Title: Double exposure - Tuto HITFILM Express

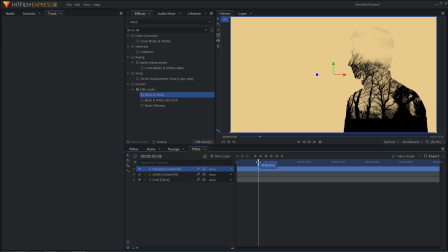voilà bon c'est pas mal, on se rapproche vraiment du résultat final maintenant pour améliorer et donner un effet de profondeur encore à la silhouette je trouve vraiment super d'ajouter une ombre à l'intérieur à l'intérieur de la silhouette pour ça je vais vous montrer la technique il va falloir passer par un nouveau composite shot je reviens dans média
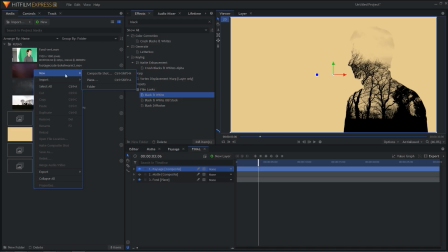je fais clic droit, new composite shot que je vais appeler ombre
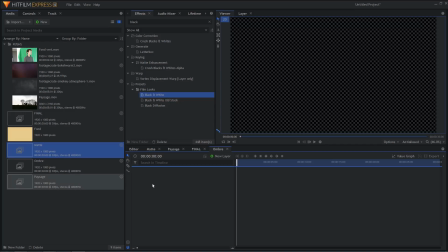Dans Ombre, il faut que je mette mon Composite Shot Matte, celui-ci, que je vais masquer. Et puis, je vais créer un New Layer, type Plane, de couleur noire.
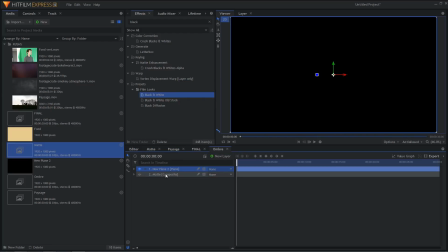Voilà. Je fais OK. Je vais découper mon Plane noir avec l'effet Set Matte, comme j'avais fait sur le paysage. Je mets en Source Layer le Matte.
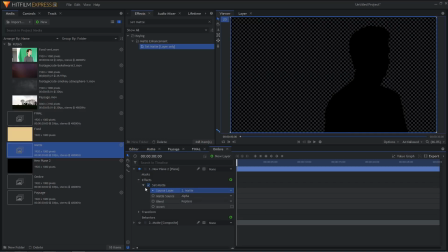OK. Et ici, je clique sur Invert. d'accord dans le set matte il faut inverser pour avoir ici du
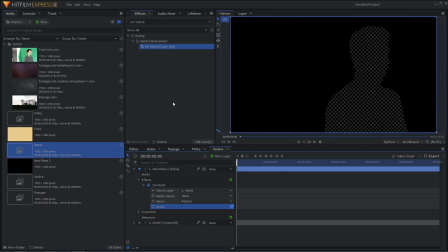vide et tout autour le noir je vais ajouter un effet de blur c'est à dire un effet de flou donc je tape blur je prends l'effet blur je fais glisser sur le new plane de couleur noire et ici
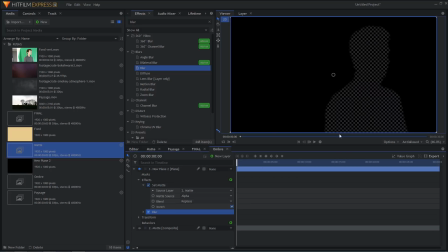on voit que toute la silhouette maintenant le contour est flou je vais augmenter un tout petit peu ici le radius voilà ça me paraît bien et donc maintenant on a cette silhouette là avec un contour flou
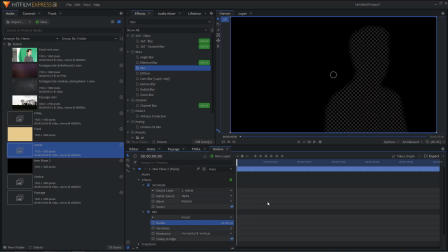qui se déplace comme comme la silhouette qui se déplace en même temps que la silhouette d'accord voilà maintenant qu'on a créé cette ombre je reviens dans final je viens importer
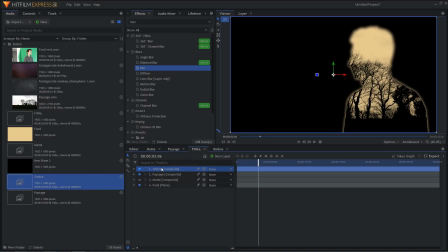mon composite shot ombre par dessus tout et je viens lui appliquer un effet set matte d'accord pour essayer de garder que le contour de l'ombre donc set matte je fais glisser dessus ici je déroule le set
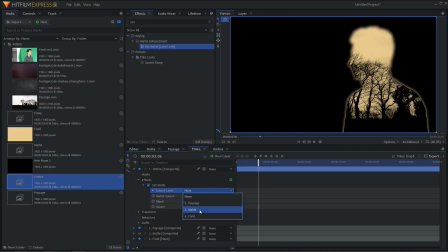matte en source layer on met du coup le matte en
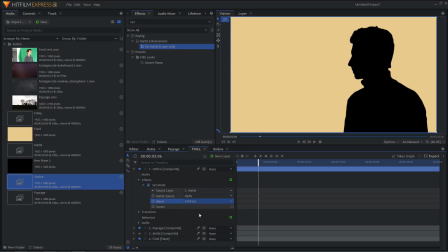blend on met substract et il faut cocher le invert
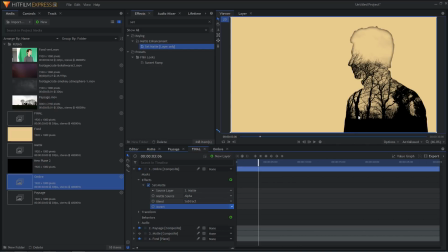et ça y est on se retrouve donc avec la silhouette qui a son ombre à l'intérieur d'accord ça rajoute un effet de profondeur voilà
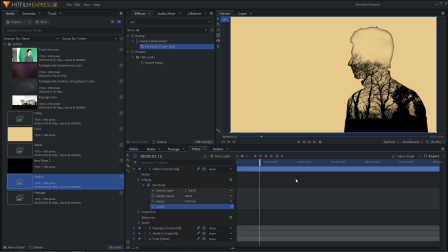ce que ça donne je vais quand même lui apporter une petite correction puisque je trouve ici que au niveau de la tête on est dans les nuages et c'est sympa de laisser ça se mélanger vraiment avec le fond comme si comme si c'était ouvert vers le haut donc pour ça on
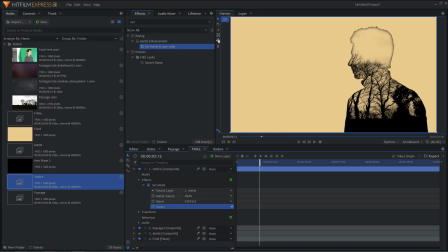va ajouter un masque sur l'ombre donc ici je viens choisir le masque elliptique je dézoome
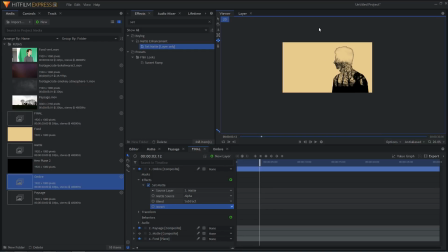un peu dans ma vidéo pour avoir une meilleure vue je fais un masque elliptique juste au-dessus de la tête ici que je vais du coup régler différemment ici je clique sur le rond pour l'inverser voilà maintenant on a l'ombre uniquement à l'extérieur du masque et puis je vais
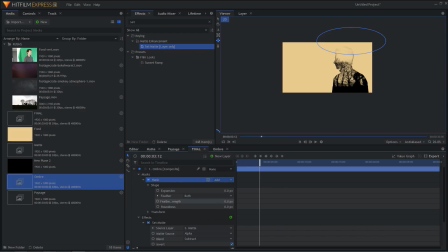dans shape rajouter ici un petit peu de flou à l'intersection pour que l'intersection soit un petit peu plus douce voilà on peut rezoomer dedans je
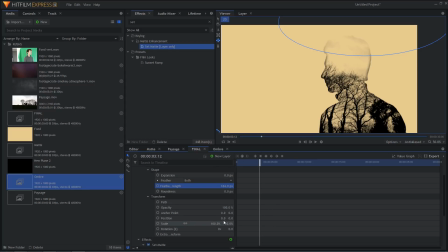vais déplacer un tout petit peu le masque pour le descendre position ici sur les y je le descends
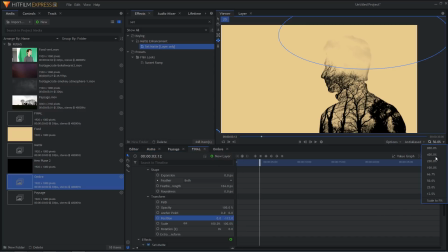voilà c'est pas mal comme ça et voilà ici scale to fit ici collapse
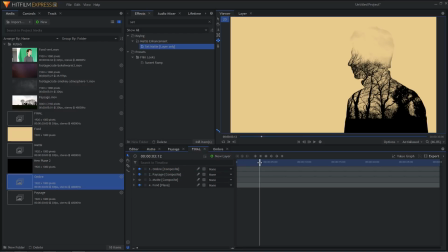all pour tout regrouper et voyons ce que ça donne ouais ça y est c'est vraiment pas mal et bien maintenant je n'ai plus qu'à rajouter les petits effets qui vont améliorer le rendu le premier c'est
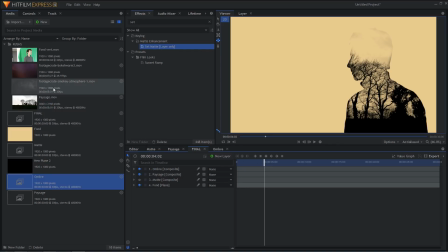donc deux choses que j'ai téléchargé sur productcrate.com donc ici ils s'appellent enfin ils ont un préfixe un footage crate le
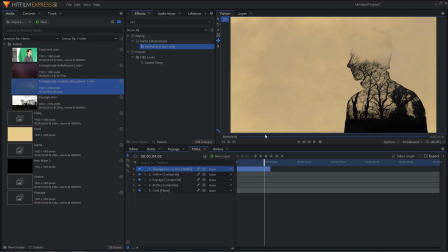premier c'est de la fumée je rajoute ici en premier plan on voit que ça a grisé la photo je trouve pas l'effet top donc on va à nouveau en blend choisir multiply et voilà ici maintenant on a la fumée qui se mélange à la vidéo
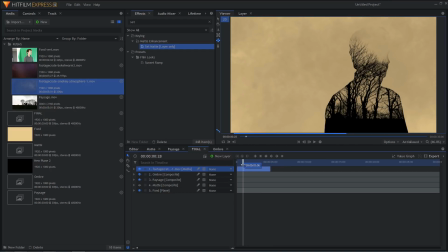d'accord ce qui donne vraiment un effet une atmosphère sympa
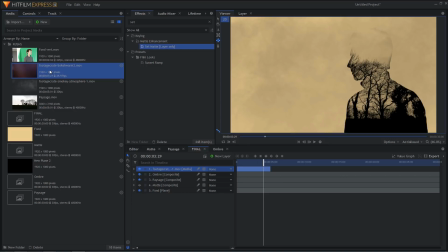un peu mystérieuse et puis le deuxième c'est un flare un petit peu ou un bokeh
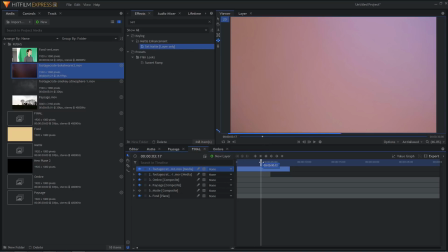que je vais mettre également au dessus alors lui il a une opacité de 100% donc ça masque complètement la vidéo il y a un petit clignotement au début que j'aime pas trop mais
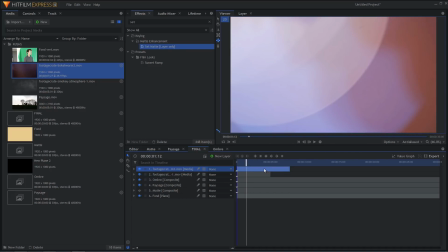j'ai envie de commencer comme ça donc je le déplace un petit peu voilà voilà comme ça lui aussi je vais le mettre en multiply blend multiply mais je vais même baisser son opacité
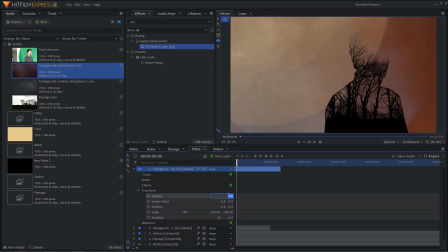pour que ce soit plus discret donc transform opacity je vais mettre à 35% voilà et
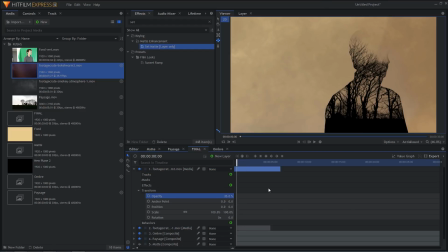voilà ce que ça donne maintenant voilà alors ça ça gagne un petit peu puisque j'ai du 4k là j'ai commencé à voir beaucoup de layers en même temps ce qui explique que ça commence à laguer un petit peu mais
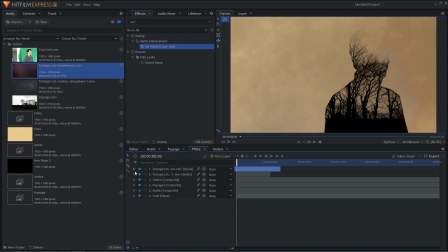ça y est on a notre rendu final alors une dernière chose le texte puisque j'avais ajouté du texte également qui apparaissait pour ça il suffit de cliquer sur A ici on clique à l'endroit où on va faire apparaître le texte je vais mettre Baptiste par exemple voilà contrôle A pour sélectionner
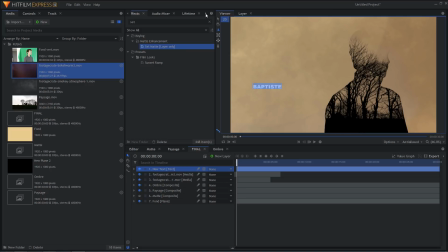le texte on vient chercher en cliquant sur la petite flèche l'outil de texte ici je
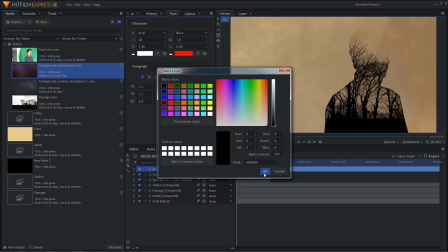vais lui changer sa couleur pour
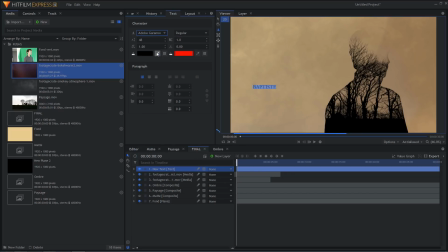le j'avais mis Adobe Garamond Pro c'était pas mal ça voilà je vais agrandir un petit peu sa taille voilà on peut le déplacer en reprenant l'outil de sélection ici pour le mettre ici et puis pour l'apparition
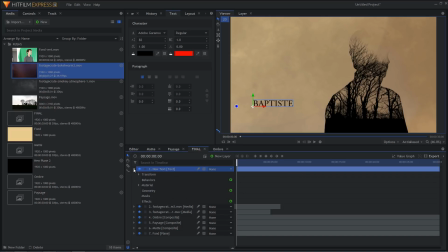j'avais envie de faire comme c'est un petit peu une atmosphère mystérieuse je faisais apparaître avec l'opacité donc au départ j'active les images clés sur opacité je mets l'opacité à 0% donc masquer j'avance d'une vingtaine d'images
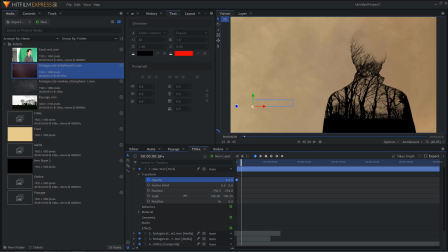ici 20 images et là je remets l'opacité à 100% et voilà donc on va avoir une apparition comme ça progressive du nom voilà
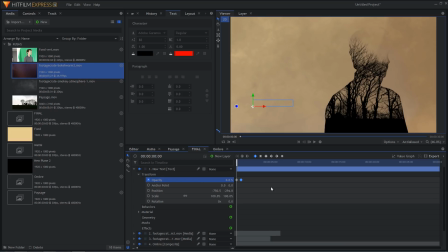et bien voilà c'est la fin du tutoriel j'espère qu'il vous a plu et que du coup avec tous les outils que j'ai pu utiliser ça vous a appris des choses et que vous voyez déjà des applications pour ça je vous rappelle la nouveauté, du coup le groupe Facebook HitFilmFR je vous invite à vous y rendre et donc à rejoindre le groupe,
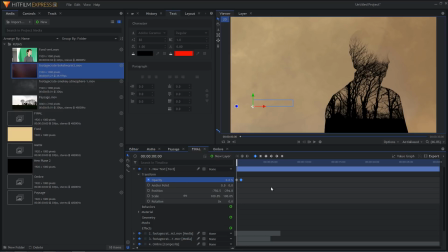je pense qu'on peut vraiment faire quelque chose de super pour la communauté HitFilm en français et il me reste à vous souhaiter une bonne journée, je vous dis à très vite ciao ! c'est la fin de cette vidéo,
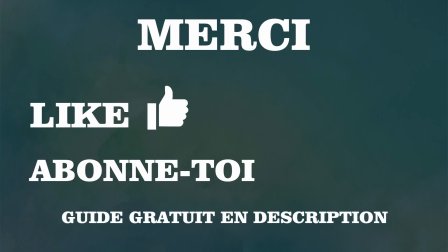si tu veux apprendre à utiliser le logiciel HitFilm Express et que tu veux progresser dans le montage vidéo alors télécharge mon guide, il est gratuit le lien est dans la description et surtout abonne toi à la chaîne il y a d'autres vidéos à venir je te dis à très vite ciao